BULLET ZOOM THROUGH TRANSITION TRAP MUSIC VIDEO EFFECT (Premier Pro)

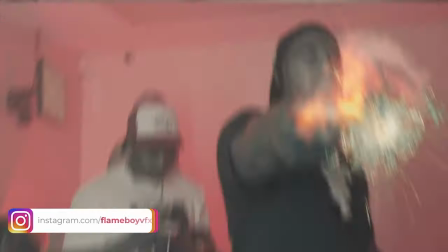This one's for my trap directors and editors. This is the bullet hole transition.
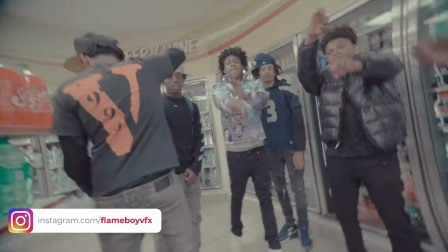It's pretty simple, but it's just a lot of comping and a lot of things just to work through.
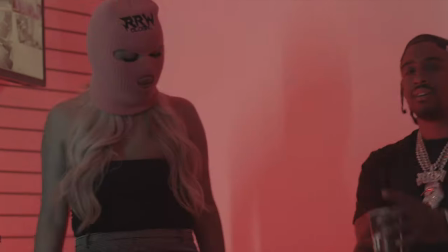I've been using it for a lot, and I use it in a lot of my trap videos, so yeah, here it is.
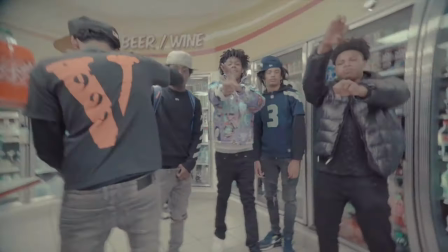Make sure you follow the Instagram, like and subscribe, and notifications. So we're gonna be focusing on these two clips right here, this yellow and purple one.
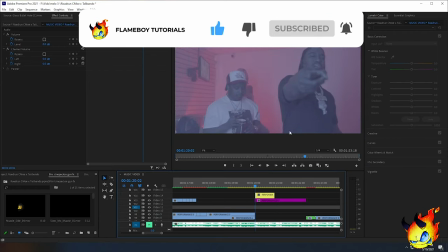If we take a look at it, we can see he's doing, you know, the pointy gun thing, whatever, and that's usually when I do the effect, but you don't have to.
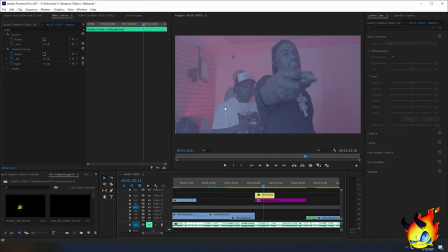So yeah, we're gonna add a muzzle flash to wherever he's gonna do it. We're gonna have three bullet holes pop up, and then we're gonna zoom in to the middle one.
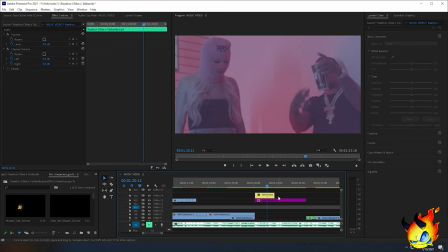As you can see right here,
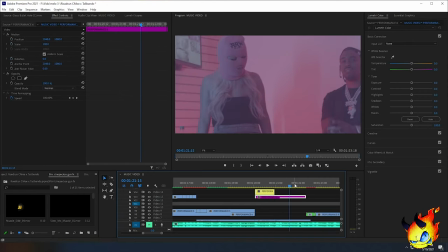once the yellow clip ends, it automatically cuts to the purple clip like it should, but we have the purple clip being covered by the yellow clip.
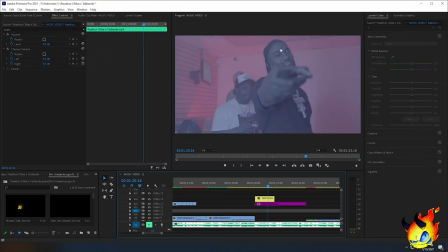Well, we kind of want that, so when we mask it out, the effect, the clip is playing underneath the mask, and so we can kind of zoom it in to make it more of a easy transition,
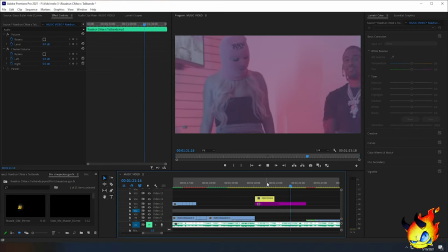smooth transition, so it's not just black and then it goes into the effect. All right, so let's get into the tutorial.
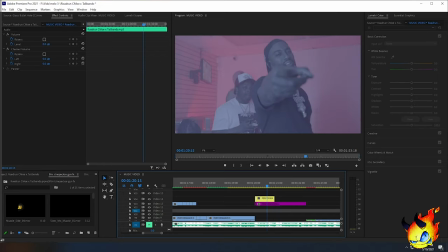You can use any bullet holes you find, but today we're gonna be using the bullet holes found in the cinepacks gun effect.
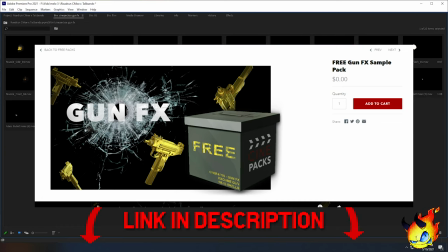You can download the free version, there's a link in the description at cinepacks store,
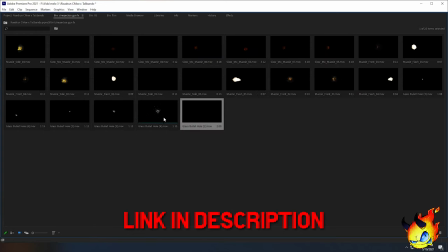but I'm gonna be using the paid version, and this is like only part of the things that come with it, just like pretty much the things we're gonna be using today. But it has sound effects, it has like gun transitions and everything. I recommend, I 100% recommend getting it. I've been using it for a long time, didn't even know that, but I've been using it for a longest time for all my videos.
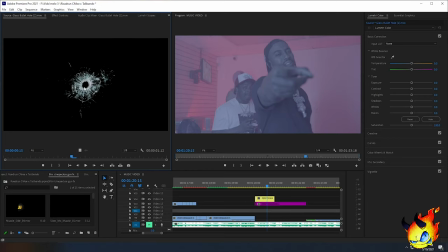But yeah, so we're gonna be using the glass bullet holes from cinepacks, and we're gonna be using some muzzle flashes.
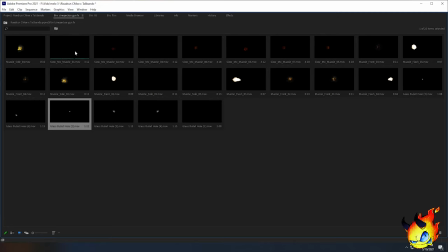So if you look at it, take a look what we have. We're gonna probably want a muzzle flash front, so this is a good one. The thing about the muzzle flashes is it looks like a mini explosion. It kind of gives it a different feel than like the regular muzzle flashes you see,
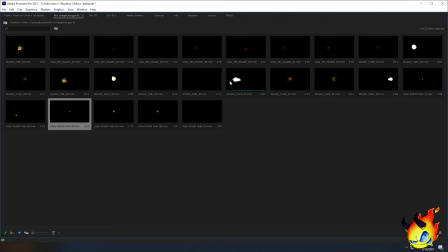or I could have, like, usually the muzzle flashes are like this, and this one just kind of looks more action-y, if that makes sense. All right, so I'm just gonna pick one and stop stalling. So I'm gonna pick this one, which is fine.
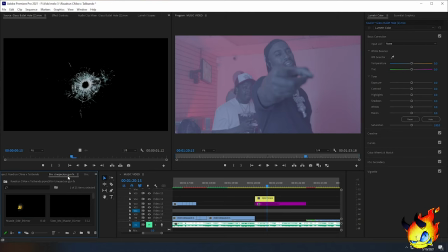So let me go back to my regular screen. I'm gonna drag this muzzle flash, what is it, this one? I'm gonna drag it onto my clip, and so if you take a look at it, we have this muzzle flash.
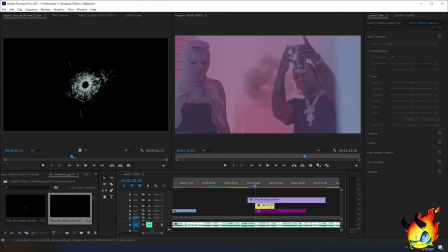It's too long and not where we want it, so I'm going to right click the muzzle flash,
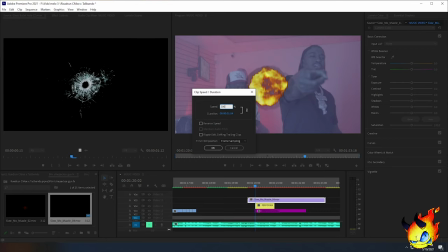speed duration, I'm gonna speed this up to about 300, and look at that, it's already keyed,
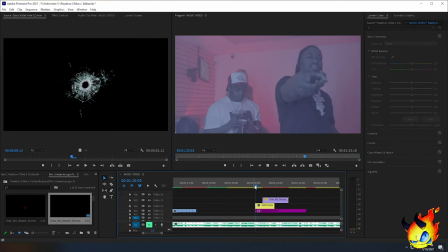I don't have to press lighten or anything. So I'm gonna have one muzzle flash start at the beginning of my clip, and you can see that first frame of the muzzle flash, there is no muzzle flash.
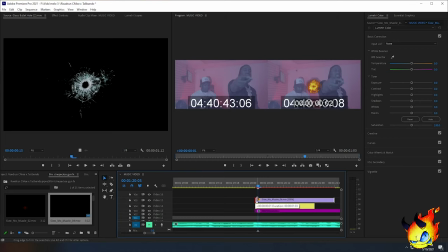So if I go one frame in the beginning, there's a muzzle flash. I'm just gonna go ahead and cut that, move it to the beginning of my clips.
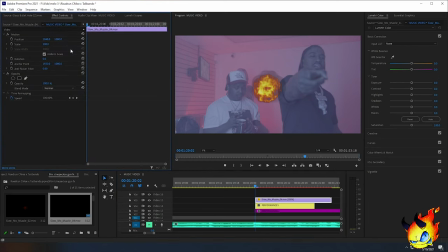Now I'm gonna click on my muzzle flash, change the effect controls, and then move the position to where his hand is. Now, you can use this muzzle flash exactly like this, but in my opinion, it's a little too dark, if that makes sense. Like, it's too noticeable.
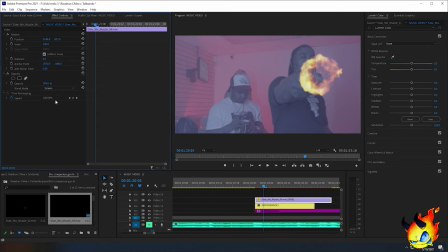So I'm just gonna change this to color dodge, just because that's how I like it, how I like it to look. You definitely don't have to since it's pre-keyed, but yeah. So if you take a look at it, boom, does that kind of like a mini explosion. It looks a little too slow still for me,
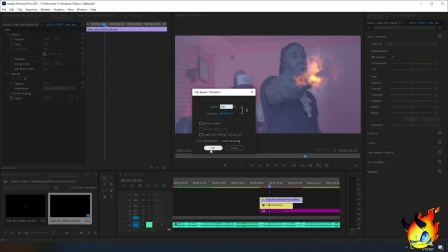so I'm gonna speed it up to 600, because gun firing is fast.
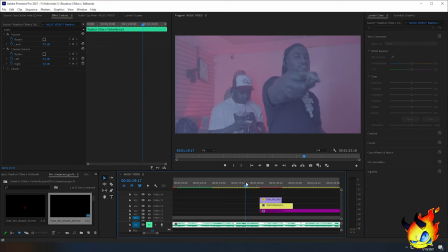Like, you really can't really, like, you can see the flash, but you can't see the flash for seconds. So that's okay, I'm gonna keep it like this since we're gonna have bullet holes covering the screen. So I'm gonna add two more of these muzzle flashes. I'm gonna add one right here, probably one right here, since it looks like his finger is like actuating the gun.
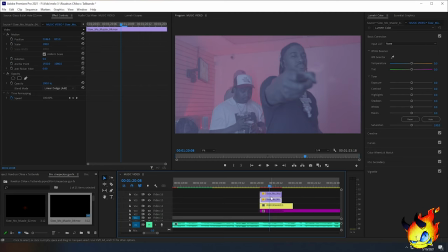So I'm gonna select my muzzle flash, hold alt, and then drag it up. That will duplicate it, and I'm gonna drag this to where my cursor is. I'm gonna make sure the top muzzle flash is selected, position, I'm gonna move it to where his hand is, and I'm gonna do this one more time.
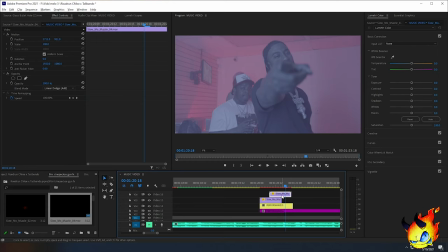If you look at it, probably right here, right before his hand moves up. One more time, duplicate the muzzle flash, move it to where my cursor is.
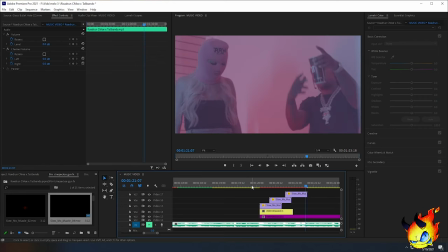So if you look at it, we'll have muzzle flashes following his hand.
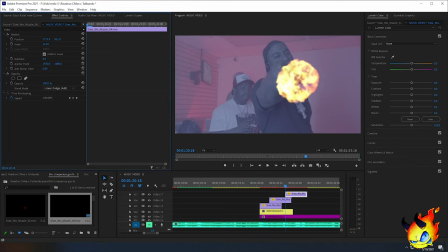This one, I'm probably gonna make it a little bit bigger since this is gonna be the biggest bullet hole, and I'm gonna move it this way.
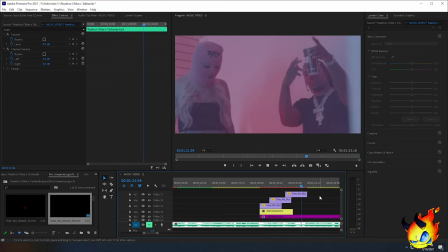So if you look at it, boom, we have something like this.